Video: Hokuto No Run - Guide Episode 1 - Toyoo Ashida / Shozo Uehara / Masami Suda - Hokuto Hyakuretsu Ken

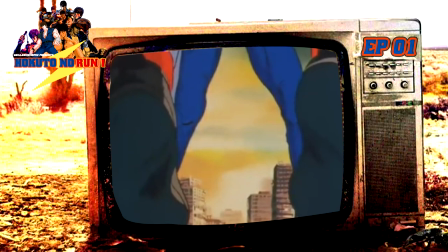985s
Pour preuve, Zid est soulevé sous la pression puis propulsé en arrière avant de s'écrouler.
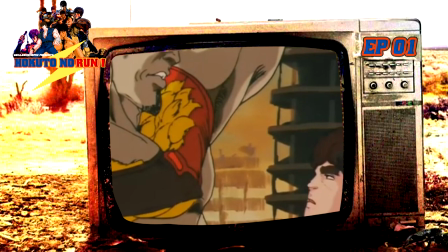990s
Autre élément artistique intéressant, issu de mangas d'autant plus flagrants en animation, c'est l'idée de changer les proportions.
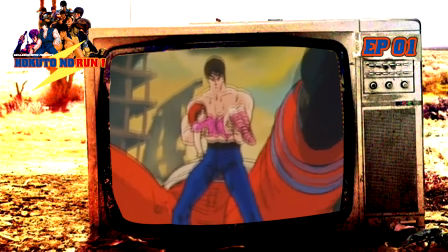997s
Zid passe d'homme anormalement grand à véritable géant.
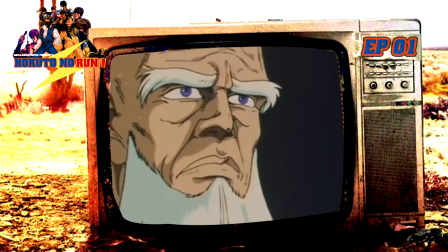1000s
Ainsi, quand il s'effondre, on a cette sensation de lourdeur qui accentue la déshumanisation de l'adversaire de Kejiro.
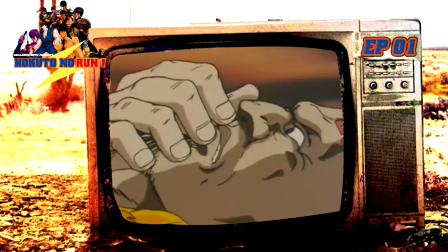1007s
C'est dans ces pensées que le patriarche nous expliquera ce qu'est ce fameux Hokuto Shinken. Personnellement, j'aime beaucoup que ça soit sous forme de pensée.
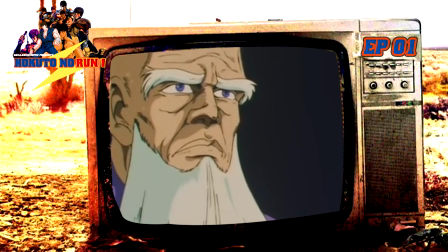1014s
Ailleurs, on aurait eu ce fameux personnage qui parle tout seul pour informer le spectateur. Ici, c'est la même intention, mais je trouve ça bien plus crédible.
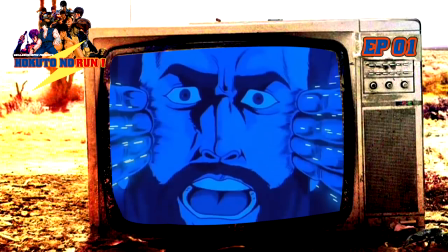1021s
Donc, le Hokuto Shinken est un art martial chinois dédié aux assassins. Il s'agit de plusieurs techniques qui visent les points vitaux du corps et qui détruisent de l'intérieur.
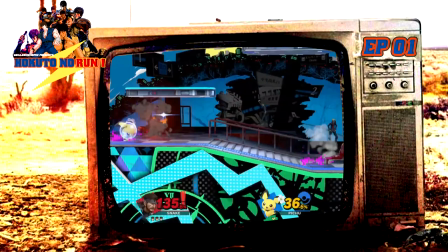1029s
Puis on vient à cette fameuse phrase, celle qui plus de 40 ans plus tard est encore utilisée pour des memes sur internet,
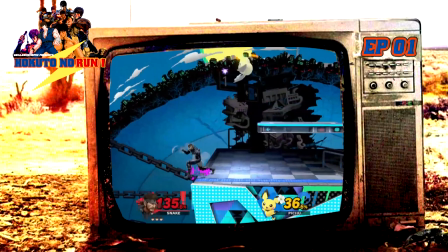1034s
mais pas le meme qui fait que c'est ridicule, mais plutôt le meme qui est utilisé pour ridiculiser, ou pour se mettre en valeur, notamment dans la scène du jeu vidéo compétitif.
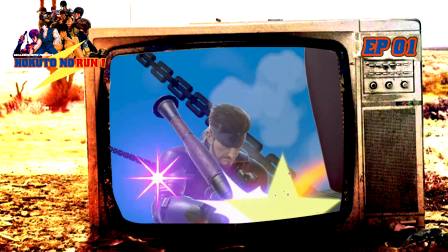1043s
Ainsi, quand je dis « Omae wa mou shindeiru », vous répondrez « NANI ?
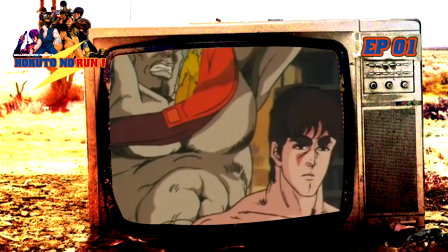1049s
» Pour la rime, on traduira « Tu ne le sais pas encore mais tu es déjà mort ». En vérité c'est seulement « Tu es déjà mort ».
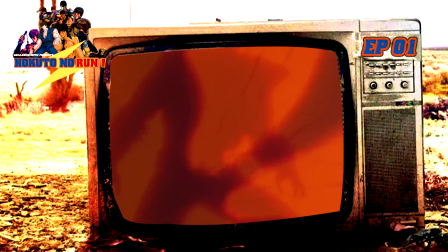1055s
Avant que l'adversaire, telle la bombe à retardement, implose de manière ridicule.
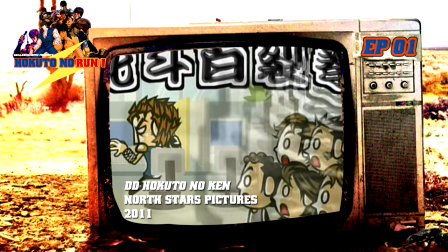1060s
Je dis ridicule parce qu'il faut savoir que l'intention de ces morts atroces ont un but humoristique, un humour noir.
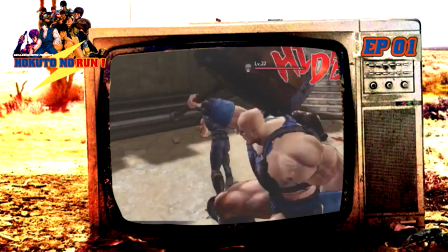1065s
Dans Hokuto no Ken, il y a vraiment cette intention spécifique d'effet du Hokuto. Et ce que les personnages diront avant d'exploser, ce sont les mots Idebu ou encore Abechi.
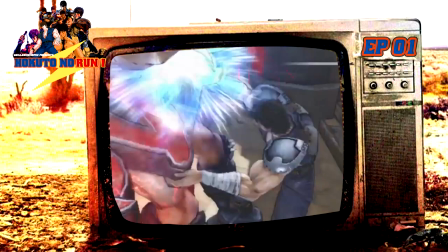1073s
Personne ne comprenait la signification jusqu'à ce que l'auteur nous dise précisément ce que ça signifiait en 2015 lors d'une émission de variété à la télévision japonaise.
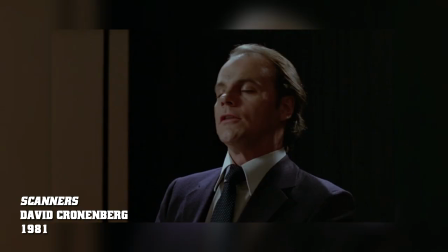1081s
Pour Idebu, c'est simplement la déformation de la phrase Itaidesu, qui veut dire « ça fait mal », prononcé comme si on était en train d'exploser.
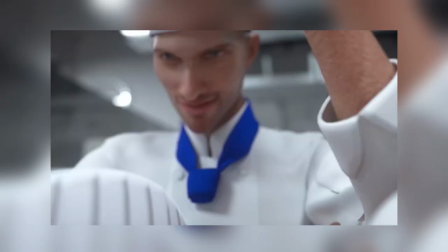1090s
Et pour « abéchi », c'est le mélange de « ah » comme si vous hurliez de douleur.
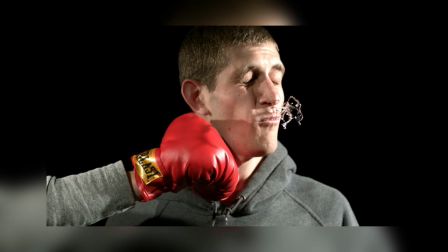1095s
Et « béchi », c'est l'onomatopée utilisée quand on est frappé au visage, un peu comme si on avait l'onomatopée « paf » dans une bande dessinée.
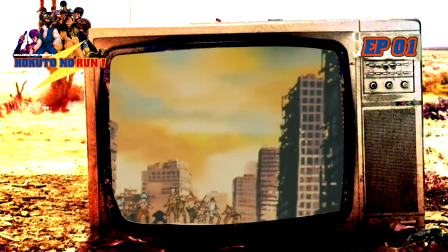1102s
Voilà, c'était le moment anecdote. Fin de l'implosion sous forme d'ombre chinoise avec un fond rouge. On comprend que le sang coule à flot. Les méchants sont morts.
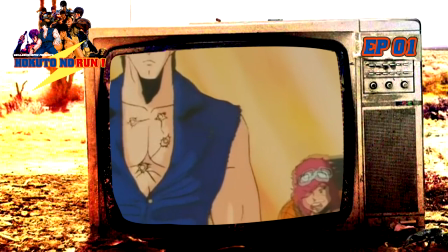1111s
Kenchiro part immédiatement du village. une musique rassurante accompagne ses pas et annonce la fin de l'épisode tel un soulagement.
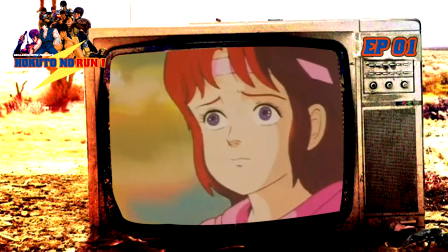1119s
On comprend que c'est la fin des hostilités, Bato suit Kenshiro, et l'aventure peut enfin commencer.
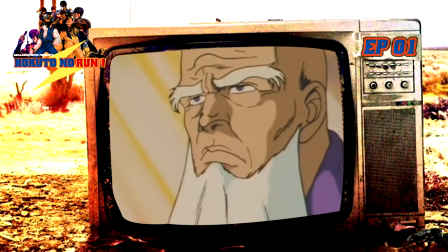1124s
Lin est laissée en arrière et reste avec les habitants. Elle hurle le nom de son héros et veut qu'il reste, sauf que le patriarche nous informe qu'un homme comme lui attire les ennuis.
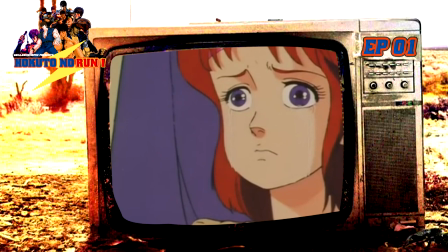1132s
En soi, Kenshiro part pour leur épargner d'autres problèmes futurs.
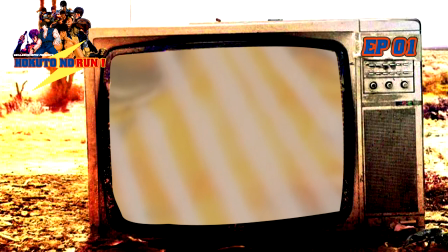1136s
Alors je ne sais pas si c'est une spécificité de mes DVD ou si c'était déjà comme ça lors de la diffusion, mais l'épisode ne se referme pas sur le générique final,
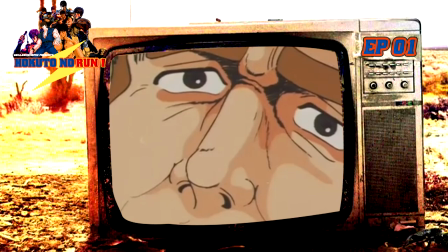1143s
nous avons ce qu'on appelle le Jikai, soit un teaser du prochain épisode et annonce par la même occasion le titre de l'épisode 2,
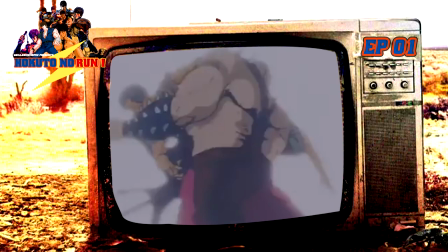1149s
le terrible Zankai Ken, j'ai vu le futur dans ses plaines arides. Alors pour ceux qui n'ont pas l'habitude, les japonais ne font pas des titres en quelques mots,
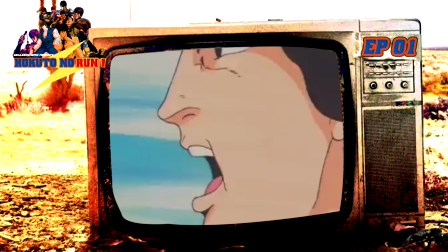1158s
mais souvent en une phrase, voire plusieurs, et ça arrive très très souvent que les titres spoilent les évènements qui arrivent,
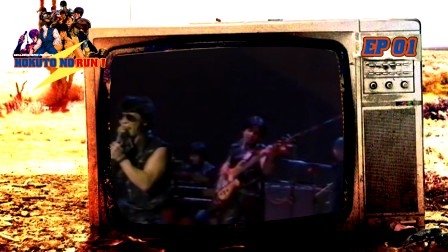1165s
il faut s'y habituer. On termine avec l'ending, toujours interprété par Crystal King. Son titre ?
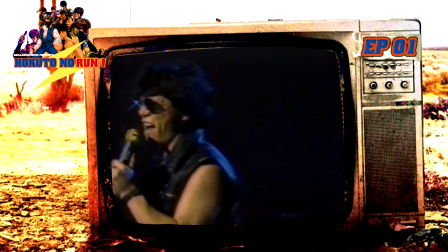1170s
Yuria pour toujours. Yuria Aimi. Morceau qui dégage une mélancolie telle une lettre d'amour de Kenshiro pour sa bien-aimée.
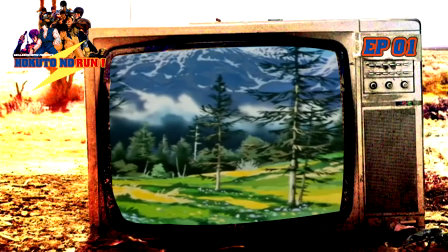1177s
Yuria. Une mélancolie teintée de colère soulignée par la guitare électrique qui lui hurle tout son amour et le regret d'une époque qui n'existe plus.
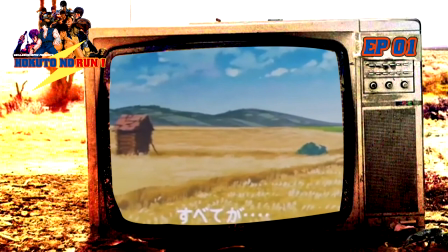1185s
Une envie d'aimer, de retrouver cette femme qui semble si loin de lui, comme figée dans le passé,
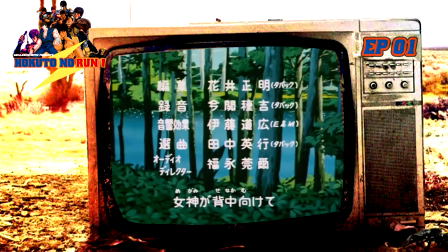1190s
à l'instar de ces paysages de montagne et de prairies verdoyantes qui n'ont pas encore connu la guerre atomique. Ainsi s'achève le premier épisode d'une série qui bouleversa le Japon. Un épisode très bien écrit qui nous donne tant d'informations sans nous livrer tous ces mystères. Mais qui donne surtout envie de savoir la suite.
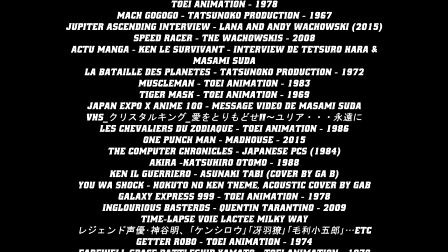1205s
D'ailleurs, si cette vidéo vous a plu, n'hésitez pas à me le dire en commentaire. Surtout si vous avez envie que ça continue.
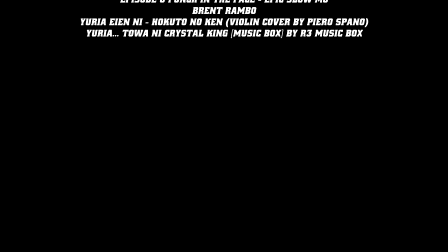1210s
Évidemment, les épisodes suivants seront plus courts, mais c'est avec beaucoup de plaisir que je décortiquerai l'ensemble de la série.
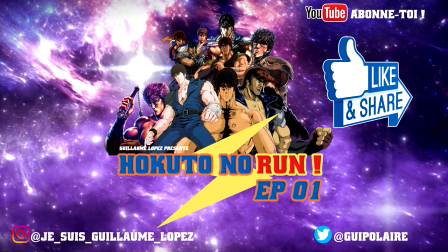1215s
Donc mettez un pouce bleu pour me donner de la force et partagez à fond. Ciao !